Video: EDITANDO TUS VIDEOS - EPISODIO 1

Hola, ¿cómo están? Soy Tardío Sañudo y esto es Post and Fly Show. Pues lo que acaban de ver, para los que no sepan de esta dinámica, es el primer video que hice con tomas de la comunidad que sigue Post and Fly Show. Hice esta convocatoria para que me mandaran tomas y aquí está el resultado. Pero este video no nomás se va a quedar en que vean cómo quedó el video editado. Voy a hablar de cada una de las tomas, voy a hacer algunas críticas o sugerencias constructivas a cada una para que no solamente aprendan las personas que mandaron, sino también tú que no hayas mandado, no importa, aprendas cómo podrías mejorar tus tomas y cómo tomar como ejemplo estas para ideas, porque la verdad es que hubo varias con muy buenos movimientos de cámara, cosas muy buenas. Entonces creo que esto va a ayudar a que todo mundo aprenda cómo volar mejor y cómo sacar mucho mejor provecho. Rápidamente un paréntesis, si no estás suscrito a este canal, por favor suscríbete y pica a la campanita. Y algo súper importante que estoy muy contento de anunciar es que por fin ya tengo un podcast. Pero lo que sí es que si ustedes escuchan podcast, les pido por favor que entren, escojan en cuál quieren.
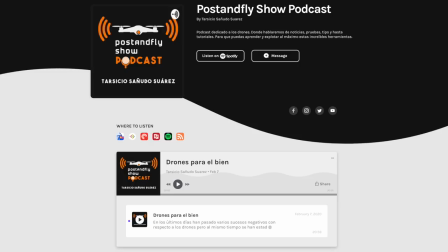[3:55]
Abajo está el link, está ahí en Spotify, en Google, en Apple, pero también en varias más. Pero bueno, regresemos al tema. Entonces primero vamos a hacer esta especie de reacción. Es importante que lo tomes constructivamente si tú eres uno de ellos. En general todas las tomas me gustaron, por eso la seleccioné. Las únicas tomas que no seleccioné fueron, ya sea que me lo mandaron a otro correo, dejé muy claro que solamente era en el correo que creé para esto, que es editando tu contenido. Los que mandaron a cualquier de Post and Fly no los tomé en cuenta. Entonces, bajo esa circunstancia, también hubo algún caso que lo mandó sin formulario o algún archivo que no pude abrir. Pero en general escogí prácticamente todas. Así que vamos primero con esta reacción y después les voy a explicar cómo edité, cómo seleccioné la canción y cómo hice algunos ajustes de forma general para que también vayan aprendiendo poco a poco a editar un poquito al estilo en el que lo hago yo.
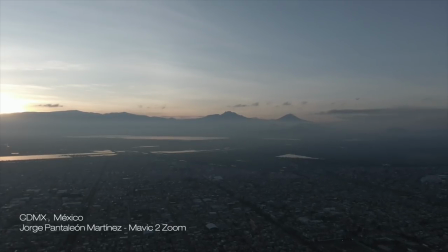[4:53]
Estamos viendo una toma que es bastante típica de la Ciudad de México. Es una imagen, digamos, típica. Es un amanecer con los volcanes al fondo. Y la verdad es una toma que creo que funciona así muy bien, como una toma de ubicación.
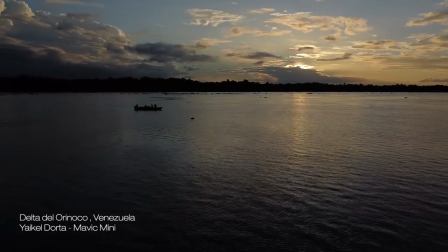[5:06]
Esta toma me gustó mucho y principalmente también por tener algo del delta del Orinoco en Venezuela.
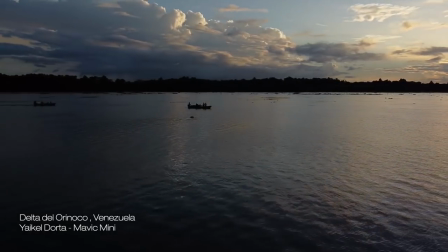[5:13]
El movimiento es bastante limpio, que va revelando una segunda lancha, tenemos buenos elementos como las nubes, la luz, etc.
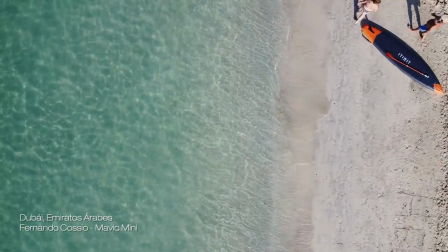[5:21]
Esta toma funciona bastante bien, es un buen movimiento de cámara.
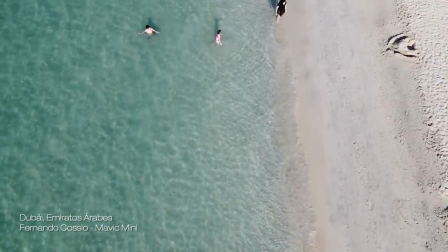[5:25]
Mientras va avanzando el dron en línea recta, hacemos un tilt up hasta revelar en dónde estamos, ¿no?
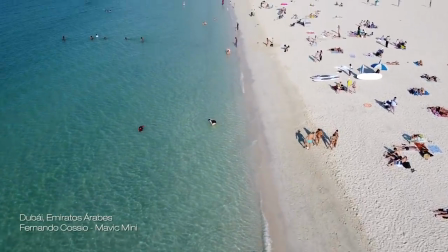[5:31]
Evidentemente es una playa, pero hasta que revelamos el horizonte ya ubicamos algo icónico como es este hotel.
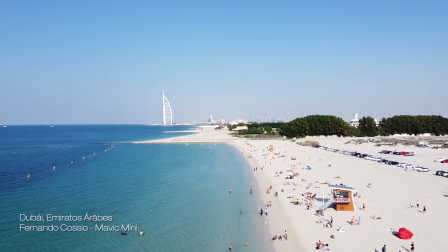[5:38]
Lo único aquí es que luego cambia dirección el dron y eso creo que no ayuda. Tenemos que mantener mucho más tiempo las tomas siempre.
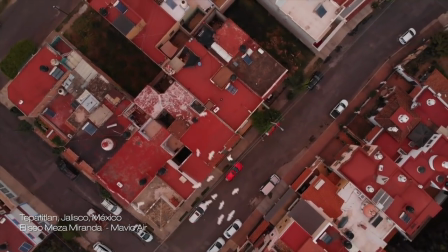[5:45]
Aquí podría ser una toma común y corriente, pero el tema de que aparezca esta parvada de garzas le da muchísima onda a la toma y por eso la escogí.
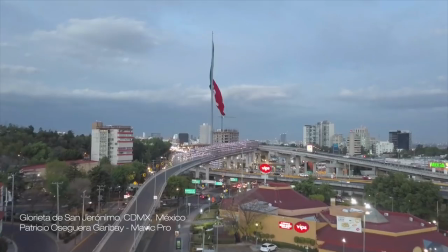[5:54]
Aquí es una de mis tomas favoritas porque es un
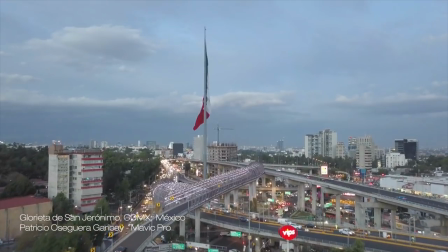[5:57]
movimiento muy limpio que se va dirigiendo hacia la bandera y que además es en un tiempo de luz, que todavía hay buena luz, pero ya están,
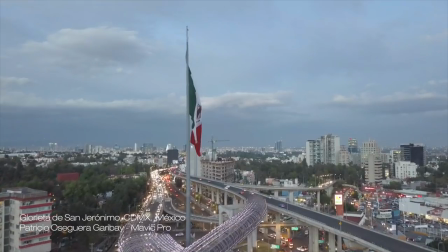[6:05]
digamos, prendidas las luces.
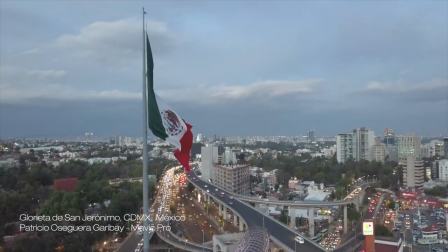[6:07]
Entonces creo que la toma funciona muy bien y mientras nos vamos acercando el movimiento es perfecto hasta dejar en primer plano la bandera,
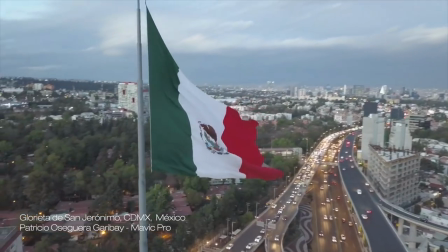[6:15]
que hasta se ve como si se moviera en cámara lenta. Esta otra toma funciona bien.
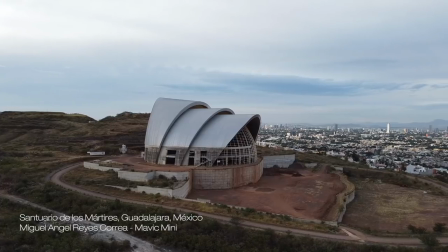[6:20]
Me gusta que se ve el fondo de la ciudad de Guadalajara, aunque igual me gustaría estar más cercano a esta construcción,
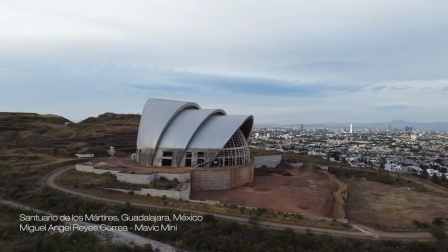[6:27]
que no sé si está abandonada o en proceso, pero en general creo que el movimiento está bien.
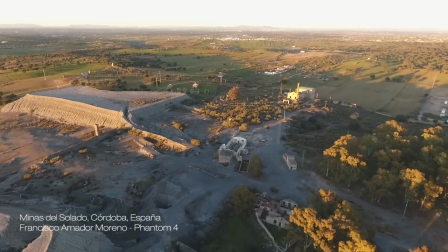[6:32]
Esta toma me gusta, pero siento que está muy desperdiciado en la parte de abajo y tenemos mucho aire arriba.
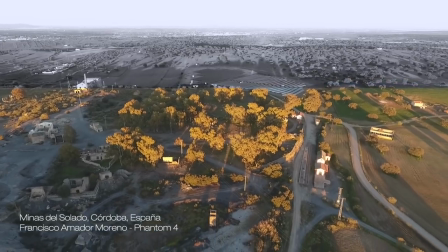[6:40]
Yo me hubiera concentrado más en lo de abajo y preferiblemente hubiera hecho un movimiento hacia adelante, mucho más al ras, para ver esas construcciones.
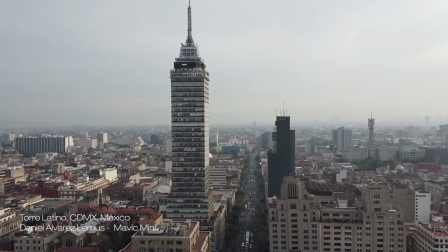[6:48]
Esta toma es muy típica, es un pullback con la Torre Latino, aunque un poco corta, pero funciona.
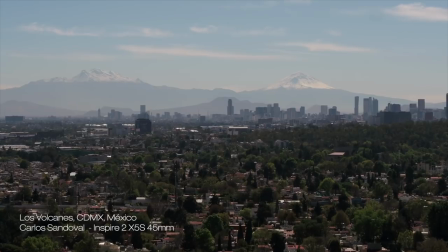[6:55]
Esta toma, la verdad, es de uno de los pocos días al año en que se puede ver esto, los volcanes nevados en un día tan limpio.
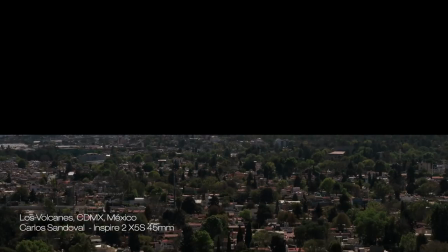[7:03]
Me gusta que tenemos tres planos, tenemos árboles,
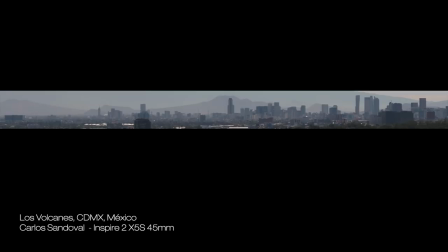[7:06]
luego tenemos la ciudad con el skyline de Reforma y otros edificios importantes, y al fondo vemos los volcanes nevados.
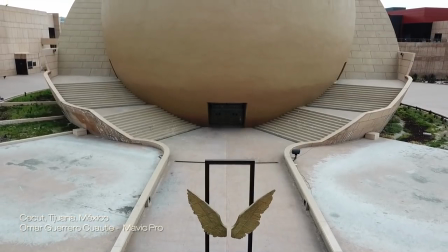[7:15]
Esta toma en Tijuana combina dos movimientos que creo que la hacen que funcione bastante bien.
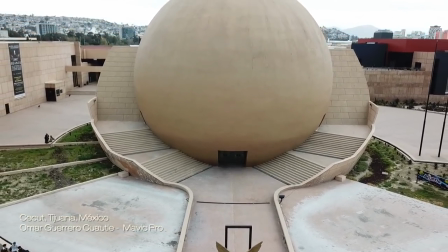[7:20]
Es un jib up y luego un pullback, donde ya podemos ver la estructura completa y esta, digamos, esta esfera.
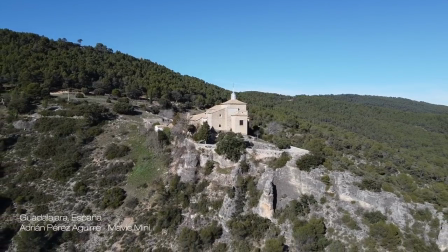[7:28]
Esta toma está interesante porque primero vemos esta construcción, no sé si es un monasterio, una iglesia o una casa,
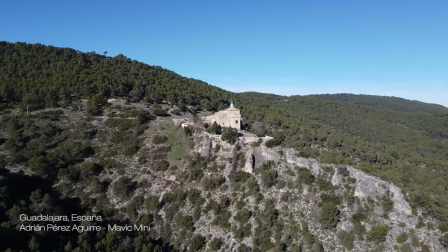[7:35]
y mientras nos vamos alejando, el dron empieza a girar hacia la derecha y de esa forma nos muestra este paisaje
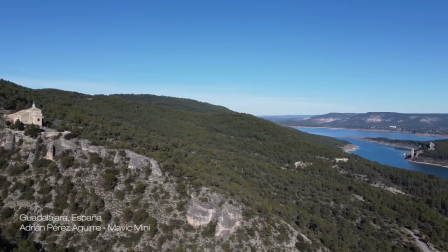[7:45]
que luce bastante espectacular, que por lo que pude ver es una presa.
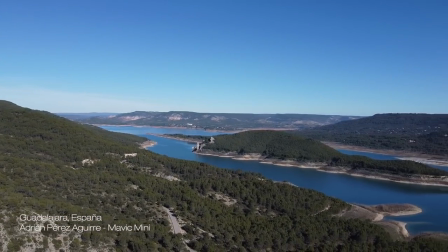[7:49]
Lo único es que por momentos el movimiento no fue tan fluido, por lo tanto no pude hacer, digamos,
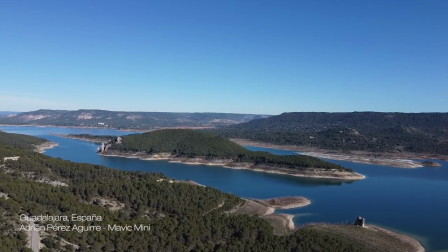[7:54]
un rampeo para acelerar la velocidad, entonces mejor la dividí en dos partes para ver los dos planos,
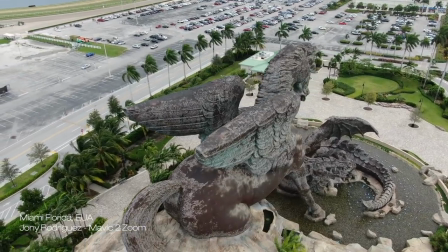[8:00]
pero me gustó. Aquí vemos una fuente con unas esculturas que son muy grandes.
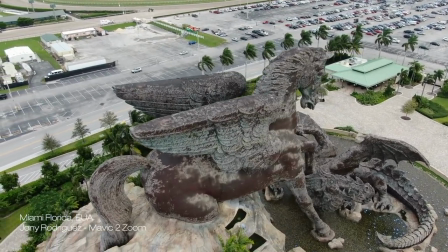[8:08]
Creo que, aunque está bien el movimiento, yo hubiera buscado una toma no tan picada con el dron.
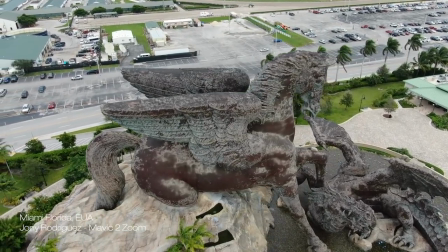[8:14]
Yo hubiera puesto la cámara más viendo hacia el frente y alejarme un poco más para que nos demos cuenta de la magnitud de esta,
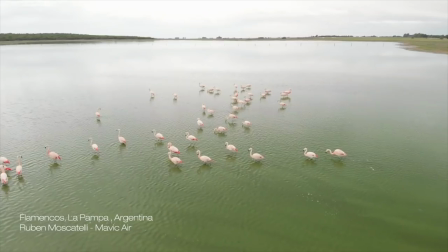[8:21]
digamos, escultura en esta fuente. Siempre las tomas con naturaleza van a ser atractivas.
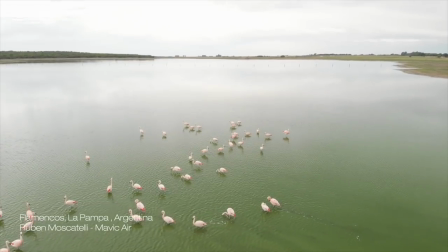[8:27]
Mi único comentario aquí es que creo que tenemos demasiado aire arriba.
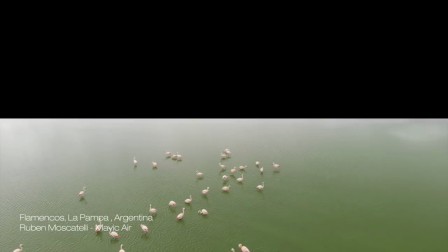[8:31]
Yo me hubiera concentrado mucho más en los flamencos, pero es una toma que me gustó,
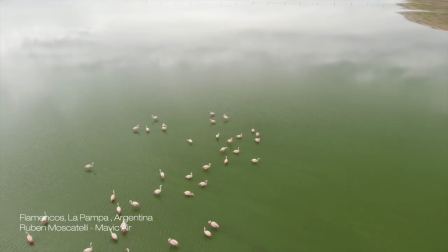[8:36]
pero sí, siempre hay que tratar de encuadrar un poco mejor.
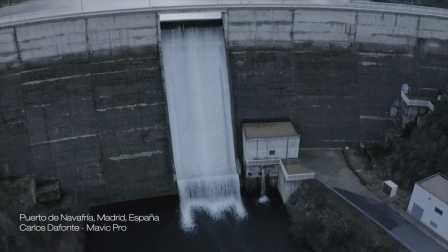[8:41]
Esta toma me gusta, pero igual y yo hubiera puesto la cámara viendo un poco más al horizonte.
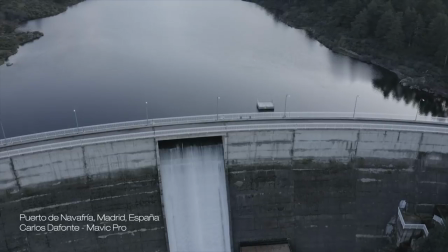[8:46]
Me gusta que se vaya revelando, que se vea la caída de la presa, pero creo que de frente pudiera haber funcionado un poco mejor.
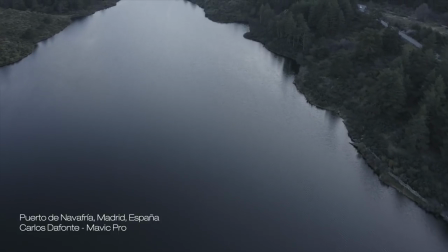[8:53]
Cabe recalcar que estoy consciente que la mayoría igual dentro de los vuelos que hicieron tienen tomas como las que estoy diciendo.
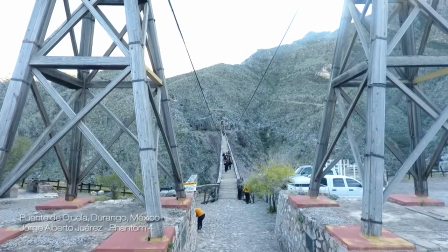[9:02]
Al fin y al cabo, estas son las tomas que me mandaron. Esta toma me gusta mucho porque combina dos movimientos, que es el G-Bob con el Tilt Down,
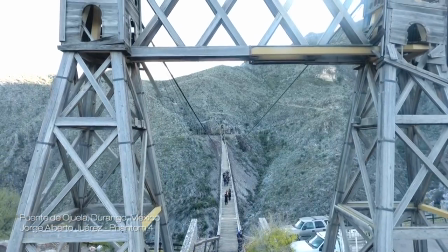[9:10]
y eso, al tener algo en primer plano como es la estructura del puente, nos da este efecto vértigo,
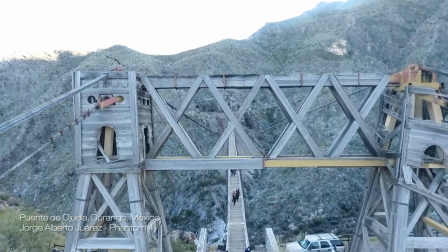[9:16]
este efecto parallax. La verdad es un buen movimiento de cámara.
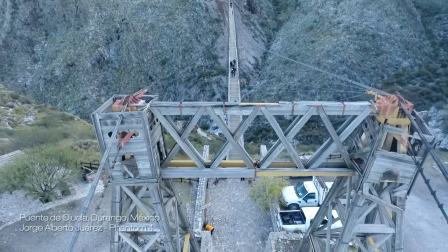[9:20]
Me quiero imaginar que dentro de los vuelos tenemos tomas donde se ve todo el puente y alguna cenital en medio, pero esta funciona.
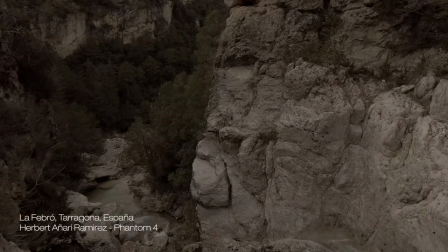[9:30]
Esta toma, la verdad, es otra de mis favoritas porque es un movimiento muy limpio que va bajando hasta revelarnos esta cascada,
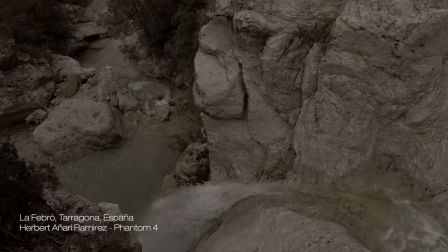[9:38]
digamos, de tamaño mediano, pero el movimiento quedó perfecto. Esta toma es muy interesante.
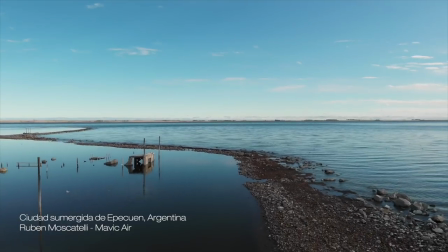[9:46]
Primero tenemos el agua con ciertas estructuras, ¿no?, como espejo. Del otro lado el agua un poco más movida.
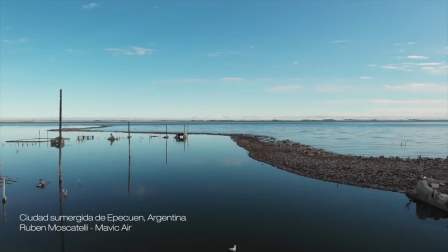[9:53]
Aparte tenemos las gaviotas y poco a poco vamos revelando más estructuras.
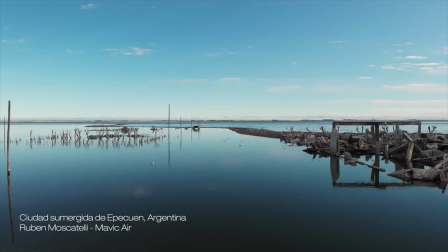[9:59]
Aunque a mí me hubiera gustado esta toma igual hacerla al revés, ir yendo poco a poco recorriendo todas estas estructuras.
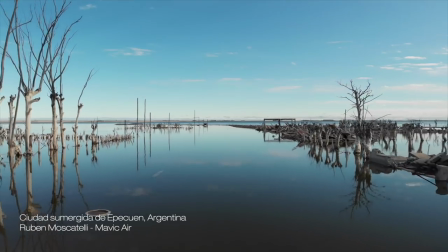[10:05]
Pero creo que de una u otra forma funciona muy bien esta toma. E insisto, el lugar me parece muy muy interesante.
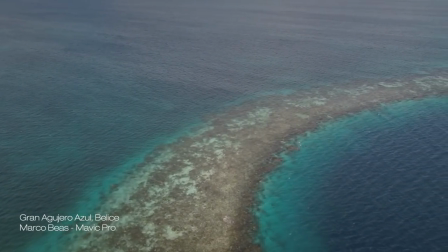[10:14]
Esta toma está bien, pero me quiero imaginar que existe dentro de este vuelo esa toma,
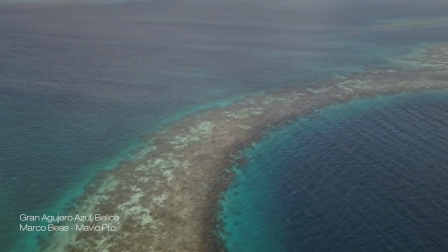[10:21]
pero me hubiera gustado ver una toma donde pudiéramos ver el gran agujero completo, que se viera cómo es totalmente circular.
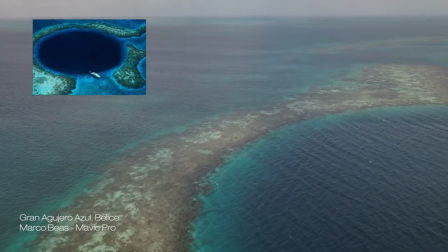[10:27]
Igual y jugando un poco con el barco, igual, ¿no?,
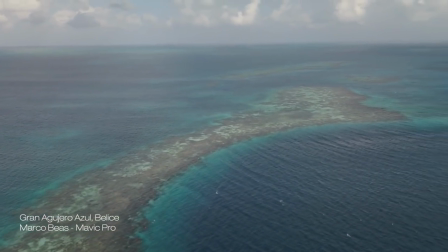[10:31]
desde el lado del barco y que atrás se viera completo, creo que hubiera lucido bastante más esta toma.
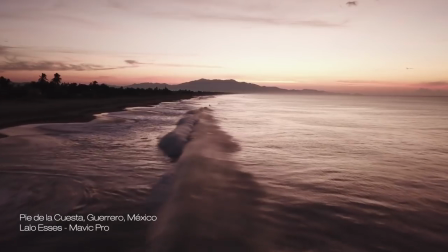[10:37]
Esta toma tiene colores que me gustan mucho y cómo va recorriendo mientras las olas van tronando, me gusta.
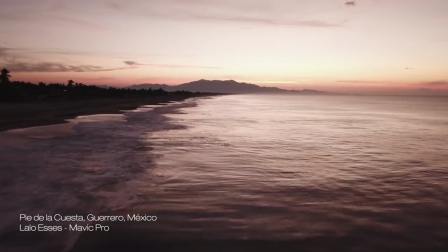[10:45]
Aquí lo único es que parece estar un poco fuera de foco, o no sé si es que había poca luz.
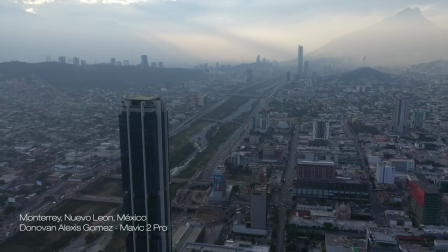[10:50]
Esta otra toma también creo que es bastante buena, tiene elementos muy interesantes de luz, hay como bruma,
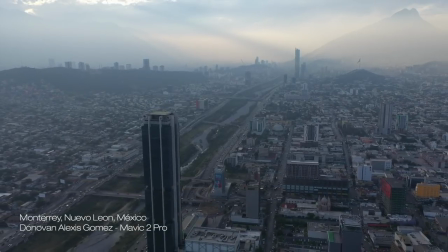[10:57]
se ven varias cosas icónicas de Monterrey, el obispado, varias torres, y aparte sin necesidad de que salga el Cerro de la Silla.